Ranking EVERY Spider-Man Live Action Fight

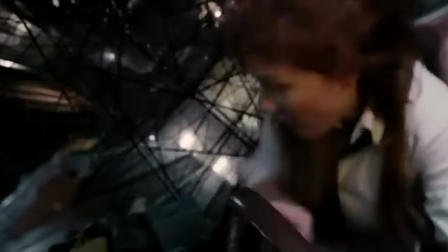12:13 From Sandman pounding Spider-Man's face in with like a 200-foot sand hammer, Venom dropping bricks on MJ, New Goblin's last-second arrival, Spider-Man saving his partner.
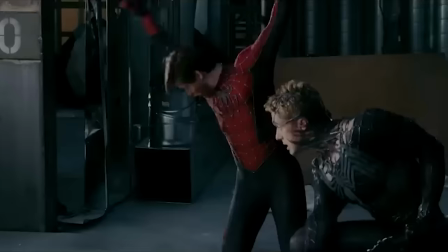12:22 What maybe knocks this fight down a little bit for me is it's a bit drawn out. I think this is done to give Venom some more characterization.
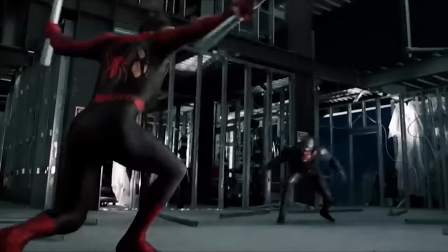12:28 He's not in it too much, and this is really his only fight with Spider-Man in the entire movie, so I guess they tried to savor it as much as possible.
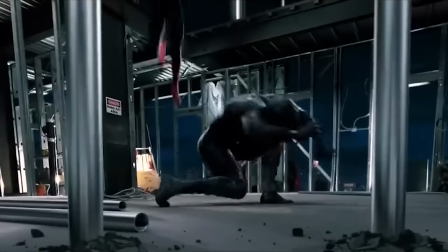12:34 I gotta say, the way Tobey's Spider-Man ends Venom, though, is awesome. It is cool as heck.
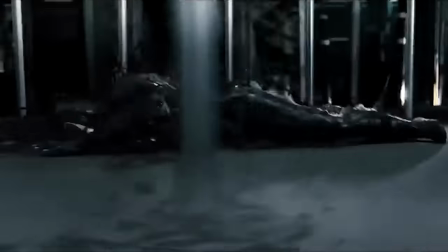12:40 This is another scene that lived in my brain rent-free for years. It's just so freaking cool. Spider-Man versus Vulture, final battle.
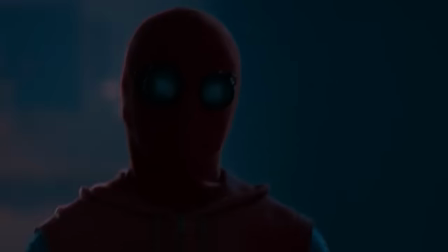12:46 What I love about this fight scene is it looks great and it goes to great places, okay?
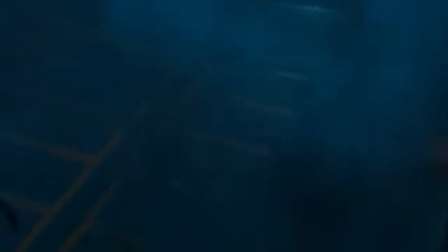12:52 A lot of the fights take place in one spot and it's very stagnant, or they're taking place in a spot that's kind of like murky, muddy, and gross looking.
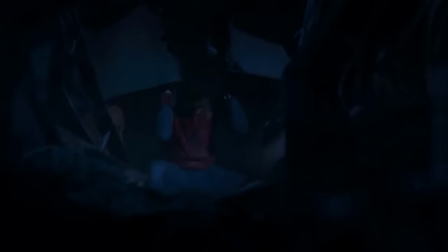12:58 Not this fight. This fight starts in like this little warehouse, and then you get Spider-Man reenacting one of his most iconic scenes in the comics.
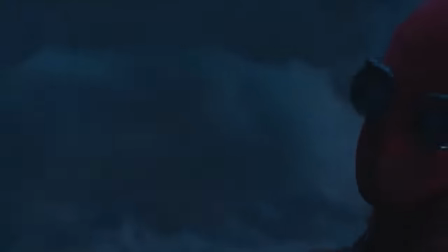13:04 It's awesome. Then it goes to the Stark plane, so they're fighting in the sky, and you guys know me from my other videos.
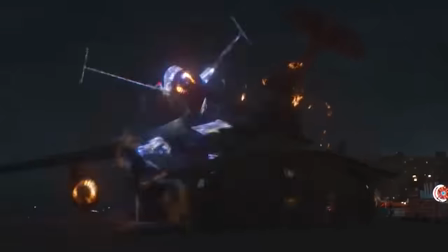13:10 I love Vulture fights in the sky. Like, come on, that's so cool. And then it goes to the ground on the beach at like an amusement park and a boardwalk.
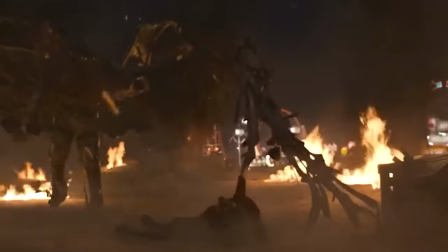13:18 It's all these great places. There's fire everywhere too, which really sells that, you know, final battle feeling to it.
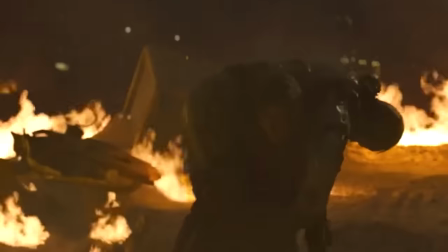13:24 And again, Spider-Man is a saver. He's not really a murderer. He's not supposed to be a mercenary, everybody.
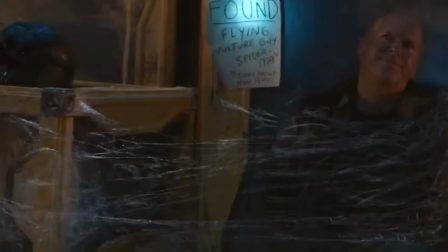13:30 I love the fact that he even writes this little note for him too. It's so good, guys.
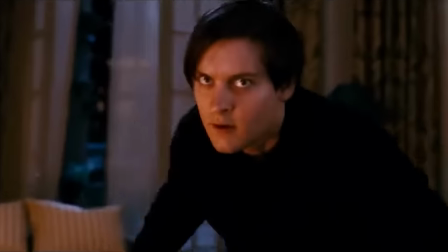13:34 I love it. Next up, Spider-Man versus Harry, Spider-Man 3.
That all you got?
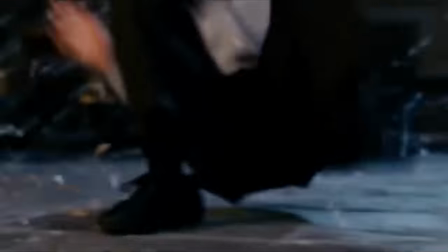13:39 This scene, again, is just raw. Spider-Man versus his best friend, who's a bit of a prick and blames Spider-Man for something he really has no reason to blame Spider-Man for.
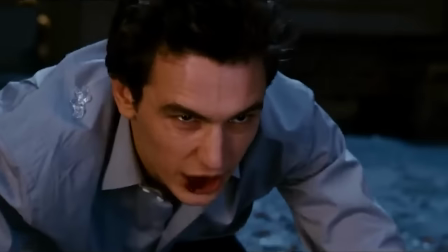13:48 But I don't care, this fight rocked.
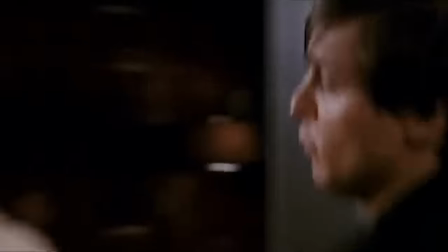13:50 Harry stabbing Peter, the claws coming out of his arm, Peter knocking the claws out, the one-liners Peter says to Harry, it's so good.
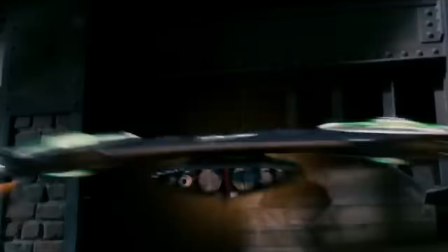13:57 Some of the one-liners are a bit out of character, but that's the Remy Black suit take. He's supposed to be more of an a-hole, he's supposed to be meaner, and God, did I love it.
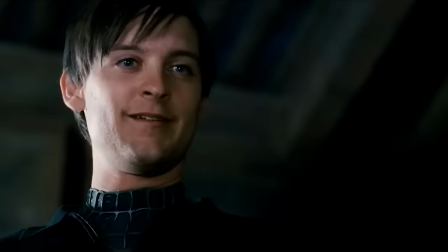14:06 Oh, look at little Goblin Jr. Gonna cry?
Spider-Man versus Electro at the power plant.
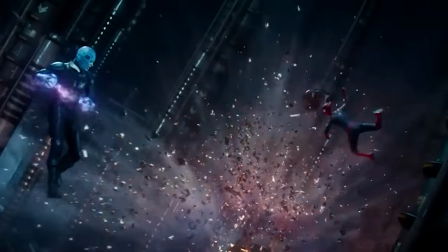14:13 This fight is a spectacle to marvel at. Electro is shining and shooting crazy, bright, cool-colored lightning at Spider-Man.
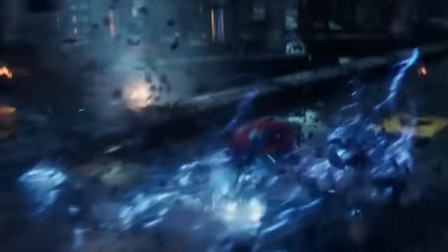14:20 Spider-Man's spider senses are on full display, dodging lightning like crazy. Gwen Stacy helping her mans out when he's in a pickle.
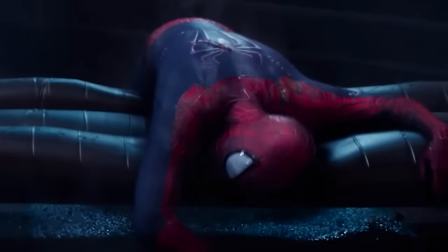14:27 The Amazing Spider-Man 2 has a lot of faults, but the effects were never one of them.
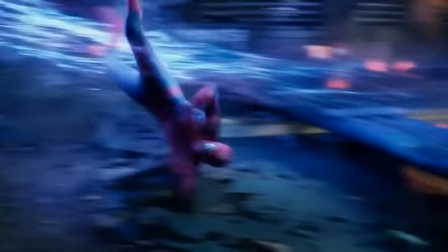14:32 This movie looks phenomenal. There's something to be said for just how acrobatic Andrew Spider-Man is shown off as well.
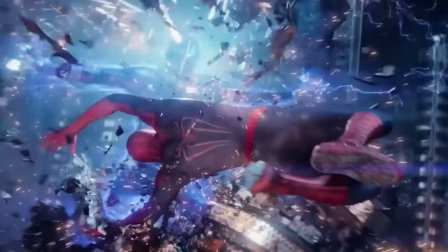14:39 The dude is exactly how I picture Spider-Man to fight. He just like, whoop, whoop, and he wears the perfect suit as well.
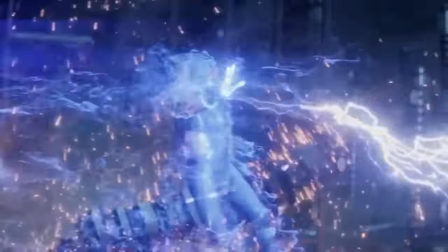14:45 I think my favorite part of this fight is when he says, thank you, Gwen Stacy, after like Electro tries to fry his web shooters.
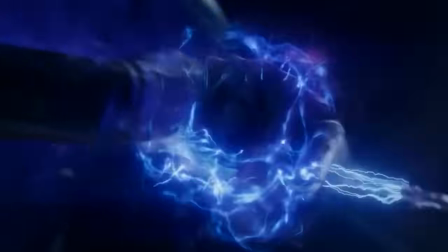14:51 Oh, thank you, Gwen Stacy.
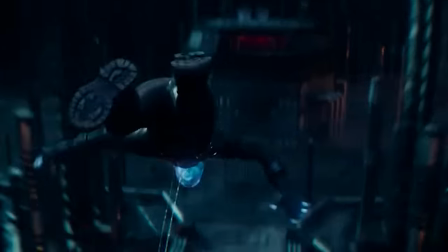14:56 But Gwen Stacy already helped him out, and he knows how to get around Electro. So he's like, thank you, Gwen.
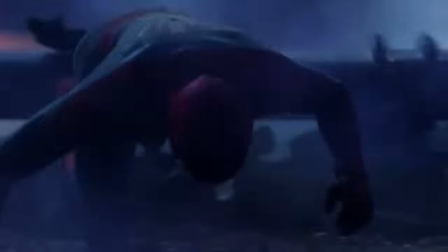15:00 Bam, and drops the dude onto the floor. Sick. Next up, we got Spider-Man versus Lizard school fight.
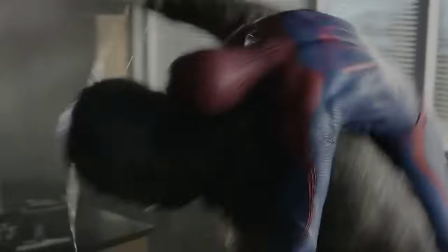15:06 This scene goes crazy. Spider-Man and Lizard battling around the school in various rooms using chemistry formulas and materials to fight with.
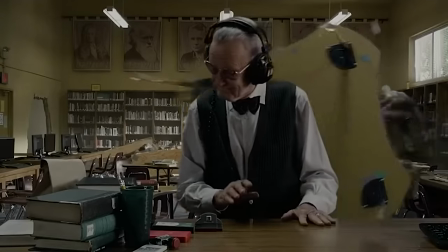15:14 Fighting in a band room. Hey, there's Stan Lee. Great save, Spider-Man. Gwen showing up to help her man's always a great thing.
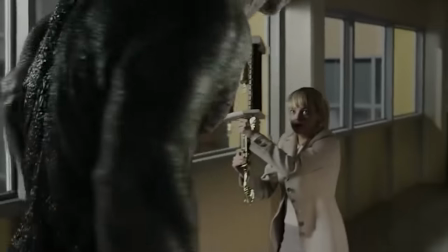15:21 She's such a ride or die. My favorite part about this fight is when Spider-Man's crawling on the Lizard and like webbing him up like a spider.
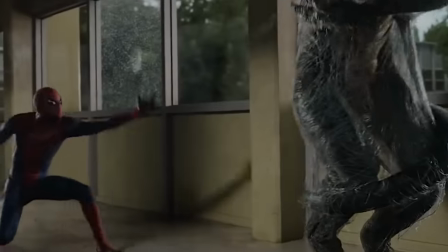15:28 This movie has two moments in which Spider-Man was doing some really cool spider-like stuff, and I don't think a single other live-action movie has any moments like this.
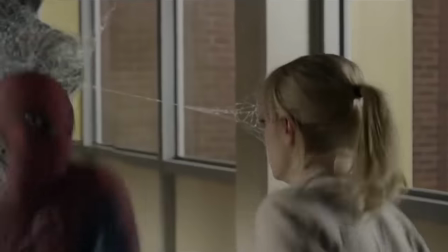15:36 Nevertheless, I love this moment. It's just so cool and unique. Something you'd think we'd see a lot more of, but nope.
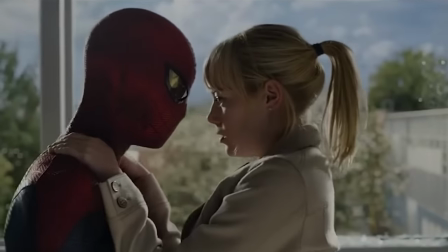15:42 I'm gonna throw you out the window now.
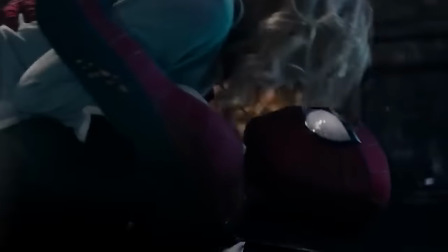15:47 Spider-Man versus Green Goblin, The Amazing Spider-Man 2, the final battle. The fight itself is very interesting.
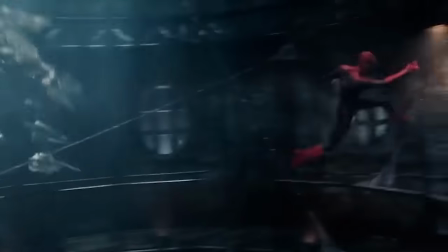15:53 Spider-Man's not really trying to beat the Green Goblin. He's more focused on trying to keep Gwen alive.
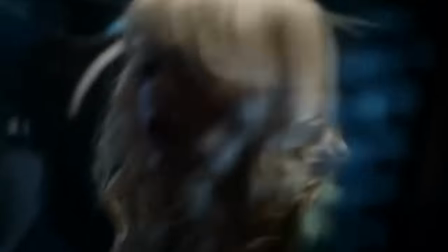15:57 He didn't really even care about the Goblin, who's his former friend. So it becomes more of a fight of Spider-Man trying to stop something that just feels so unavoidable.
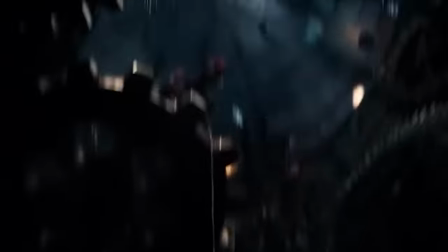16:04 He's like swinging around, quickly webbing Gwen up and trying to pull her up. Not working.
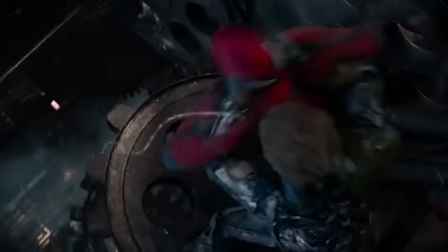16:09 He's like fighting the Goblin off him, kicking him, trying to like gently place Gwen down. Not working.
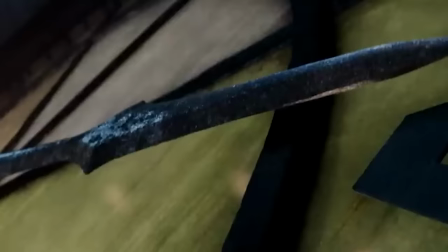16:13 You see the clock tower, it's constantly ticking, so it feels like time is running out for Gwen.
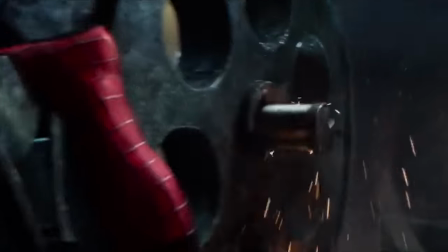16:17 It is just like, oh my god, the anxiety you get watching the scene is just like a great anxiety.